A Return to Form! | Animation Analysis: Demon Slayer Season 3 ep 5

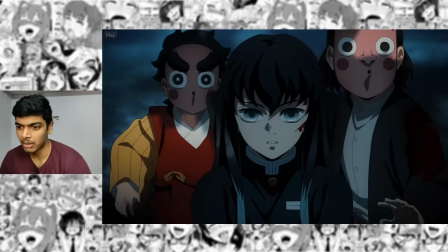[16:36]
Really good effects animation here. Again, the way the bubbles just come up. Like, the degree of complexity this one scene has is ridiculous.
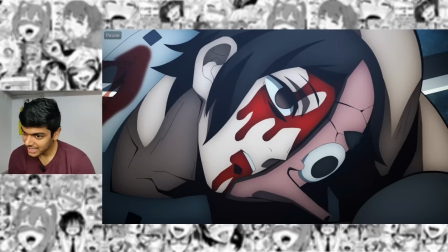[16:44]
Panning from the bottom with the pot to each faces of the characters and then showing the overall structure.
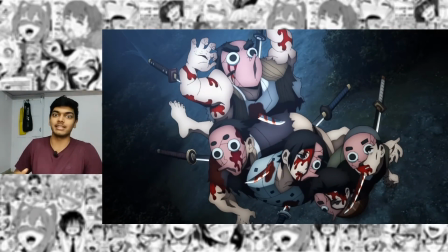[16:51]
That is fantastically storyboarded. That cut is amazing. Again, that cat trapping is just so good.
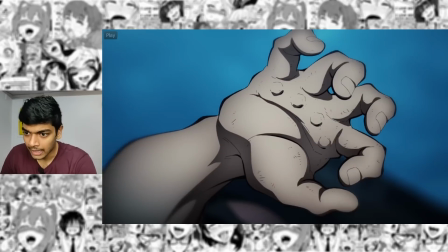[16:59]
Really good looking smears, amazing rotation shot. And when he breaks down the individual elements of his artwork, it's cool.
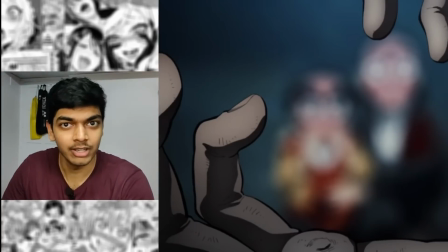[17:07]
It reminds me of myself breaking down artwork. Gokko is just like me for real for real.
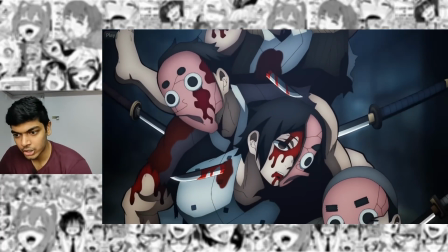[17:12]
Pretty sure this is auto in betweening. And this is the best utilization of auto in betweening. What would otherwise just be a still image?
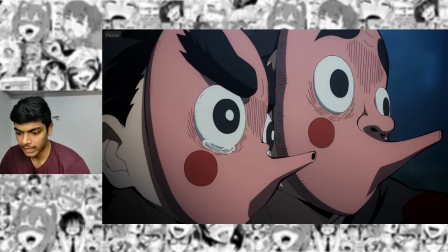[17:20]
Now has movement, and the way it moves is really cool looking. Go through it frame by frame, it's all on ones, right?
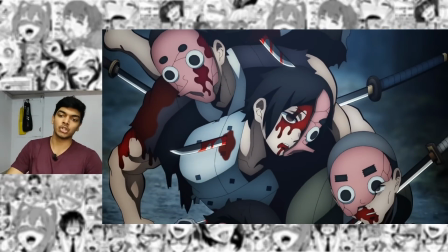[17:27]
That's like a ridiculous amount of in-betweening and it's just very fluid because it's on ones. But I'm assuming this has far fewer keyframes.
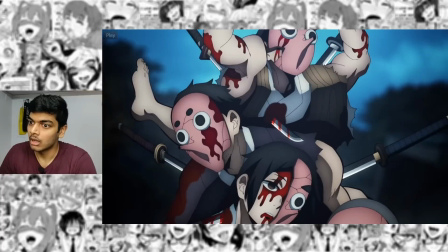[17:35]
If this was not auto in-between, it would probably come down to like 300 drawings and auto in-between just gives us very cool vibe to the shot as well.
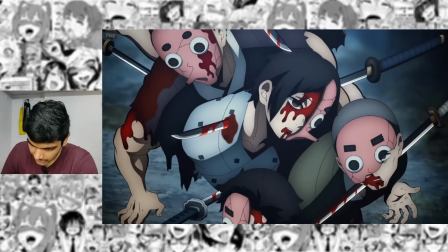[17:43]
It looks weird, but it's supposed to.
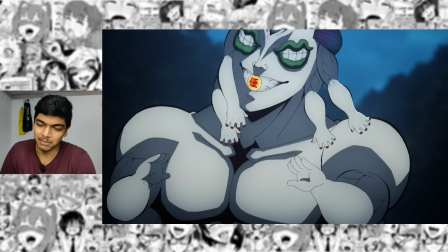[17:46]
People use the same argument for fish but I disagree when it's being used for that fish because that looks weird and also bad.
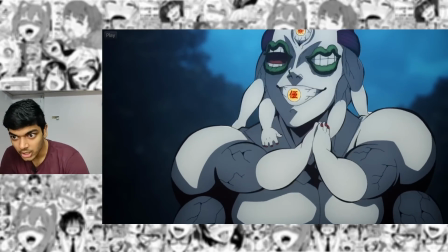[17:53]
Even with simplistic motions, there's so much effort put into Gyokko's character acting.
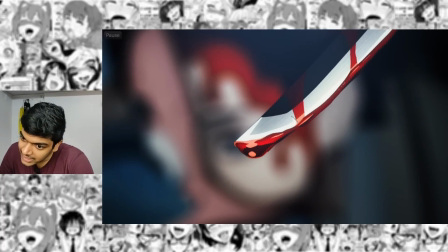[17:58]
It's phenomenal. The detail put into the blood really sells the scene.
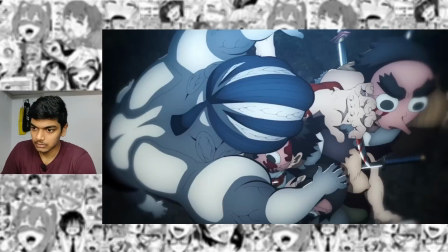[18:04]
Very good shading on that blood. Extremely well shot scene again.
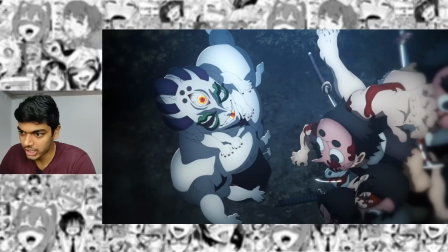[18:08]
I can think of coming up with something like this but the execution here is just so flawless. It's incredible.
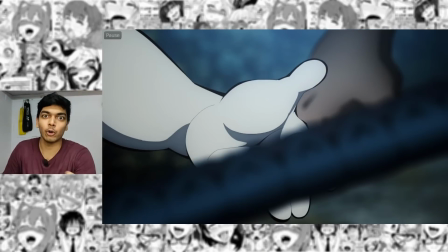[18:16]
Combined with the flawless character acting of Gyaku as well.
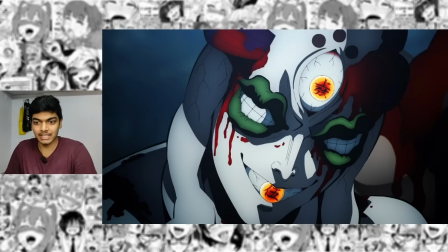[18:20]
It does feel kind of awkward that this scene is in the same anime where these scenes exist.
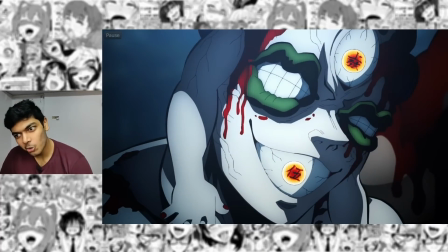[18:26]
Again, the cocky expression. The cocky expression is sold so well. This is not the face of a typical character. The way you show expressions of characters is via three things in anime at least. Eyebrows, very important thing.
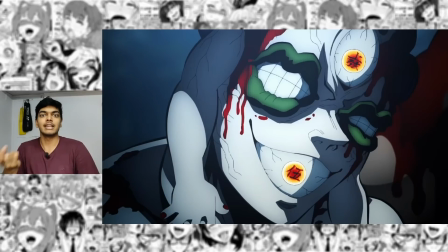[18:40]
Eyes, another important thing and mouth that's it eyebrows eyes and mouth that's all you can use this i would say it's like that kind of a face uh gyoko does not have eyebrows instead he has lips for where his eyebrows should be so he has raised lips he does not have eyeballs either
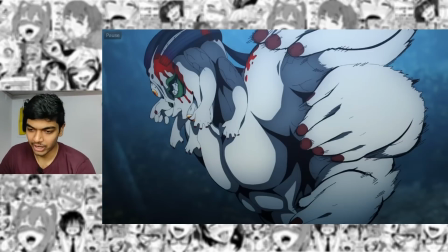[18:58]
extremely impressive design work character acting does not end there more character acting stuff here really cool line work with this mirrors there i
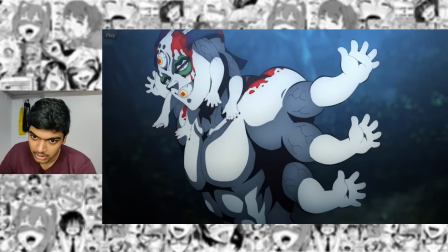[19:07]
love how the arms have inertia as well tiny little hands they flap back and forth.
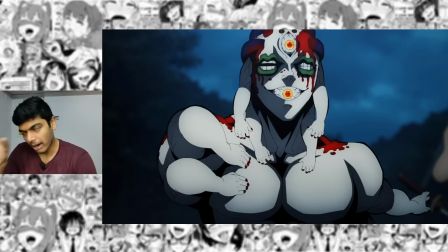[19:13]
The most amount of effort in this episode, apart from the Abe scene, was definitely put into this one.
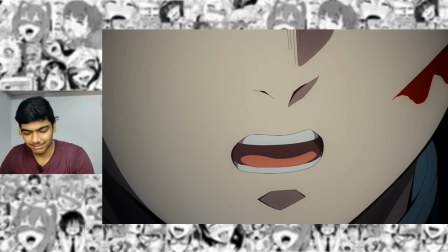[19:20]
The tongues coming out of the eye holes and then it's creepy as fuck. He shows emotions.
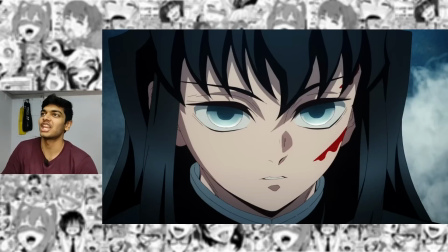[19:27]
Oh, he's such a cool character. He isn't. Such a fucking boring Hashira, such a downgrade from Tengen and even from Rengoku. I hope he gets interesting in the future, but right now, it's just him realizing that helping people is good.
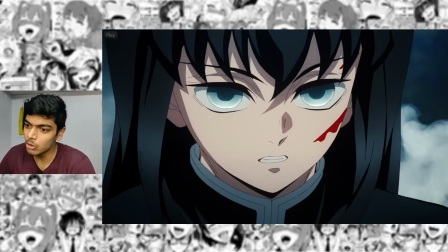[19:44]
Amazing. His mist breathing, however, is really cool looking. This is definitely 2D animation.
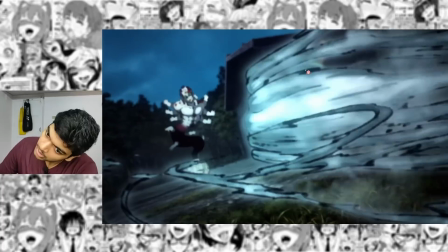[19:50]
I love the inky look that the 2D mist has, though. It's like 2D mist combined with absolutely incredible texture work.
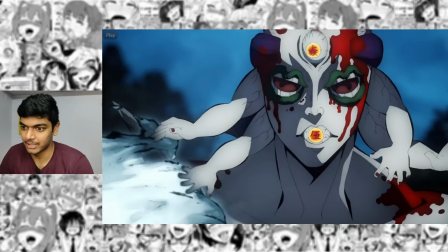[19:58]
Yep, it's awesome. It's very well animated. Really cool morphing animation here.
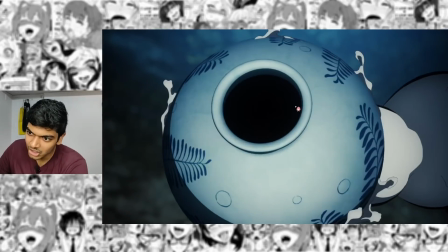[20:02]
Look at that. the pot pulsing through his arm and then just coming out and then the fish has come out again this scene would look far less janky
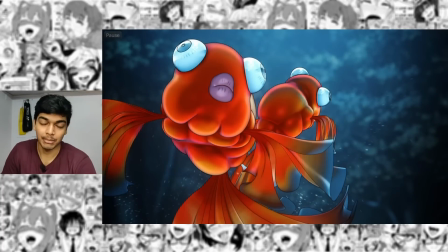[20:11]
if the water was 2d the cgi fish itself really good animation really good modeling but again looks extremely out of place the scene looks kind
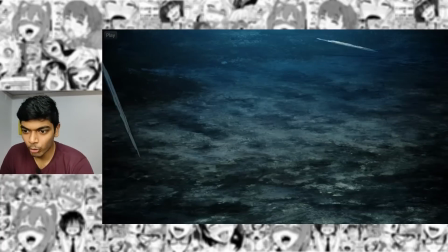[20:19]
of awkward i wish it had a little bit more movement before they started looping it or i kind of wish it wasn't looped at
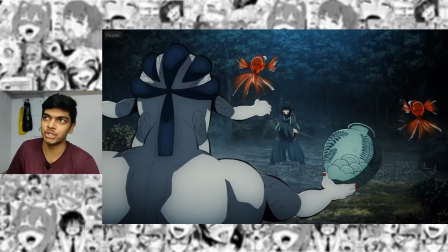[20:25]
all because i unconsciously end up comparing that sequence to masayaki kunihiro's sequence from the previous season.
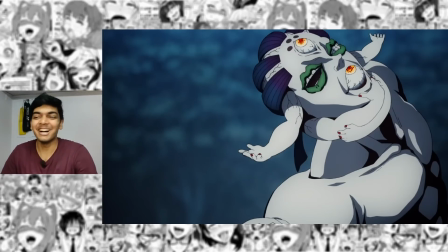[20:31]
He's doing this but with the tiny arms and because he's thinking he's doing this right?
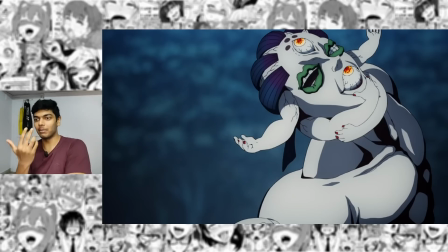[20:39]
His eyeballs need to be facing up and his eyeballs are facing up.